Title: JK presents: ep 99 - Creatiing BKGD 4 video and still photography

Well, I did not see you there. What are you doing here in Vegas? That's right, JK Presents is here in Vegas. You want proof?
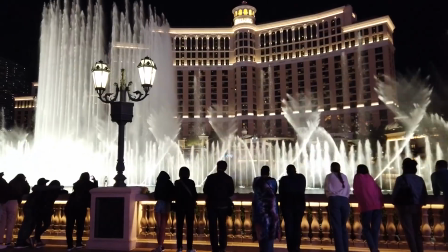I get a lot of questions about how I create stunning backgrounds. I don't call them stunning, I just call them backgrounds. Who wrote this? Here's an example.
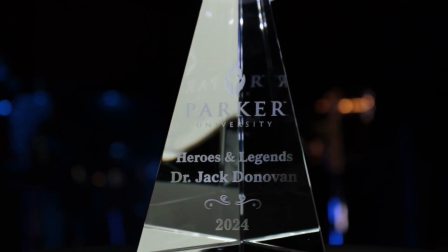Now, again, I like to use practicals. Practicals are, well, practically real things. Like, for example, over my shoulder is a practical. It's a lamp. Just a little creativity, ingenuity, lighting will go a long way.
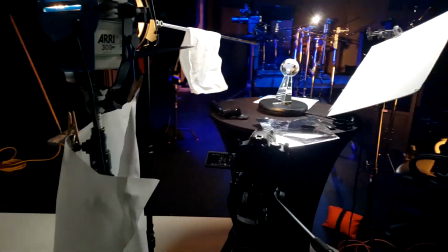(0:51)
So let's get into it. So let's go over what I have here. I have an Airy 300.
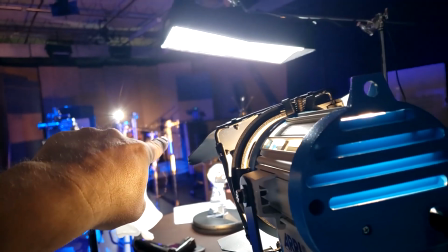(0:56)
It's basically going over here and hitting those areas. I have my new Amaran light.
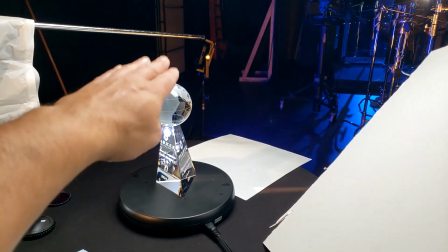(1:03)
It's coming down here. It's falling down on that. You can see it right up there.
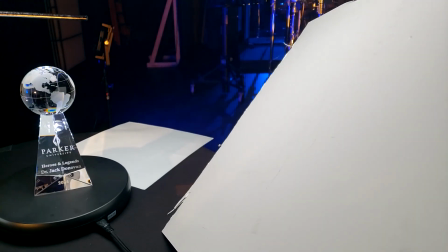(1:10)
Little bounce to get some of the reflections, as well as this,
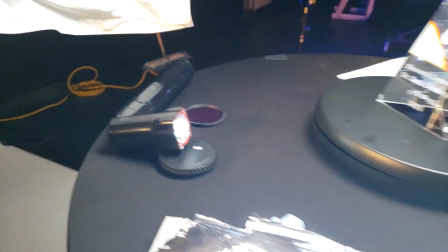(1:16)
and a little handheld flashlight, along with a little piece of white paper back there.
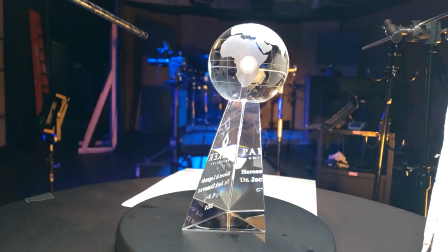(1:21)
That way when you shoot it, you'll see all these different types of white textures going across this clear glass.
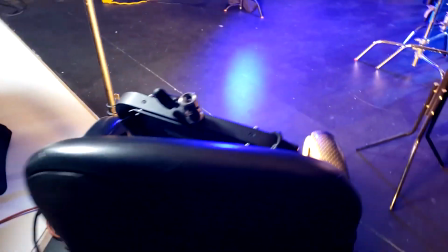(1:29)
I have some light panels here. There's one, the other one's right there, that's blue. This one has orange.
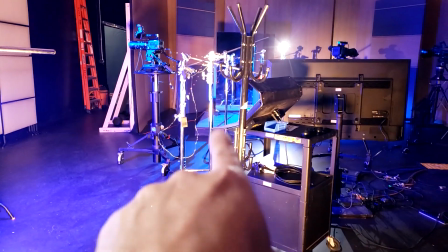(1:35)
And it's shooting onto these C-stands and coat rack, creating light and reflection.
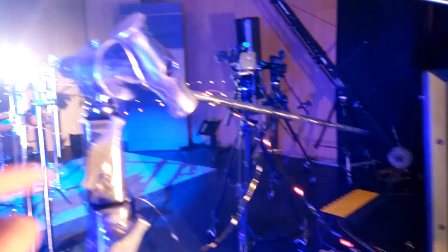(1:41)
I do have some Christmas lights, red and white, and I just tied them onto whatever I could.
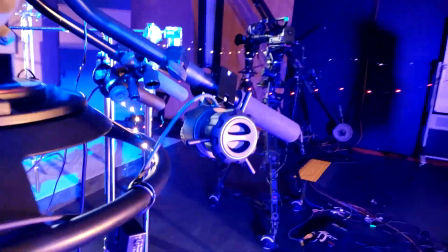(1:50)
In this case, I tied it onto this camera. You can kind of see. More C-stands.
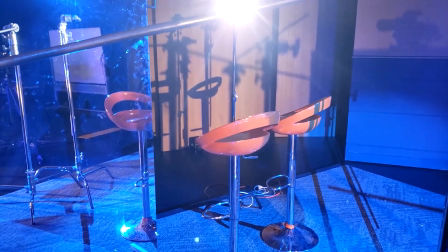(1:57)
I have these stools because they're colorful. You'll see in the final image that orange pop out.
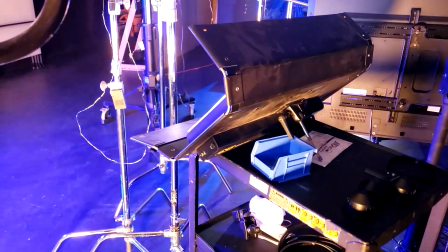(2:04)
This is a big mirror. I have an old diva light, and that is also providing, you can kind of see the color there.
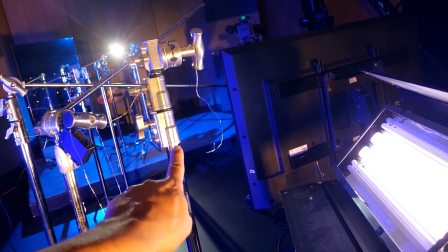(2:14)
There's orange, and there's a little bit of a white-ish. I have a torpedo light
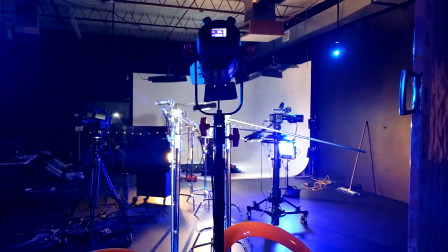(2:20)
back here shooting onto my lens to create a little effect, which I'll point out here.
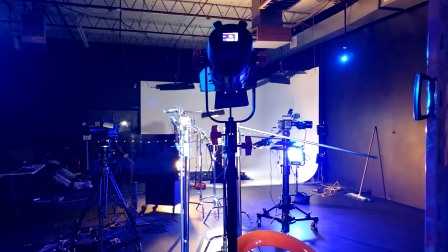(2:27)
There you go.
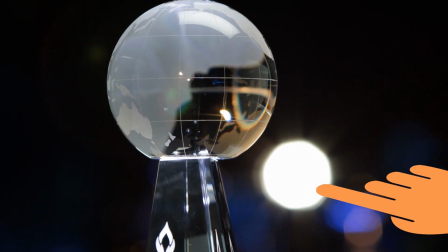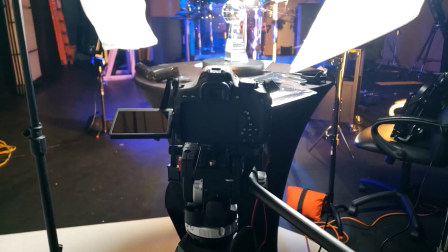(2:34)
I have that at 39%. Shooting it on my DSLR. I have a little Lazy Susan turntable I bought on Amazon.
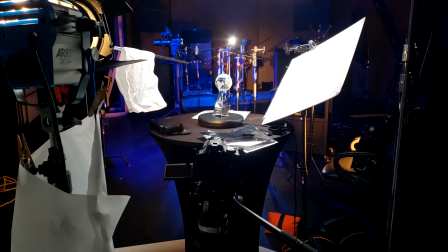(2:41)
And that's the whole setup. All of this to create this.
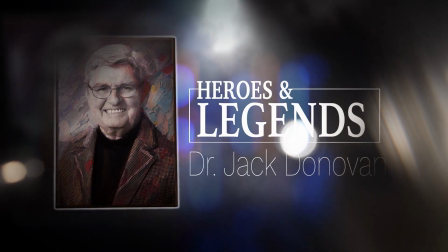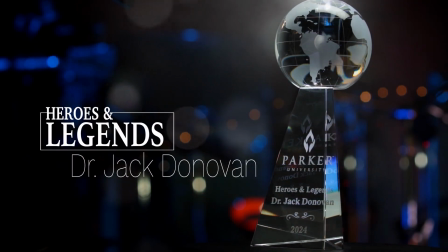(2:51)
Oh, I know what you're saying. You're saying, what if we don't have access to places like you have?
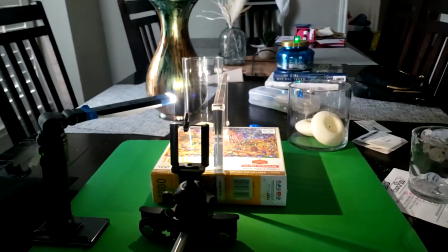(2:57)
Well, let's remedy that. Well, here's the setup. This is what we're looking at.
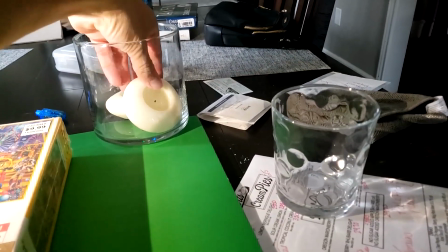(3:02)
Basic practicals from around your house. Candles, glass candle holder, anything that reflects glass.
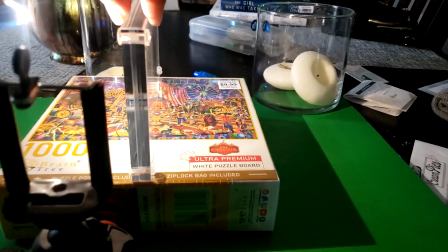(3:10)
A little puzzle box so I can lift up this acrylic piece. Nice little flashlight from Home Depot.
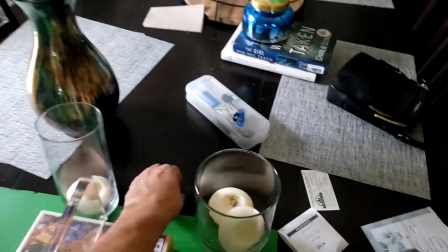(3:17)
My little Amazon dolly. Well, what else do we have here? We have little lights that I got at the dollar store.
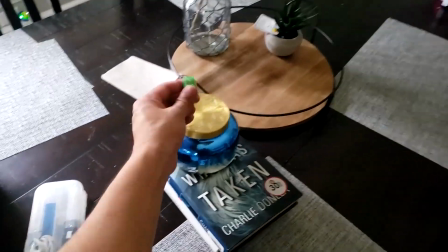(3:25)
That's that one, this one, a blue candle on books to elevate it up.
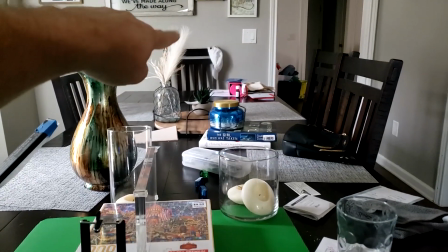(3:30)
Got a nice little feather blocking some of that chair.
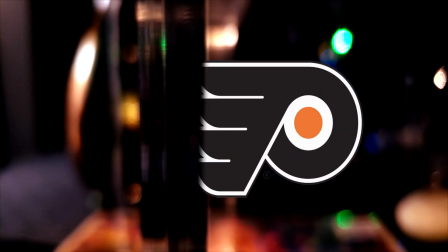So for those on the DIY, there you go. Well, that concludes our tutorial. Remember that the new normal is abnormal.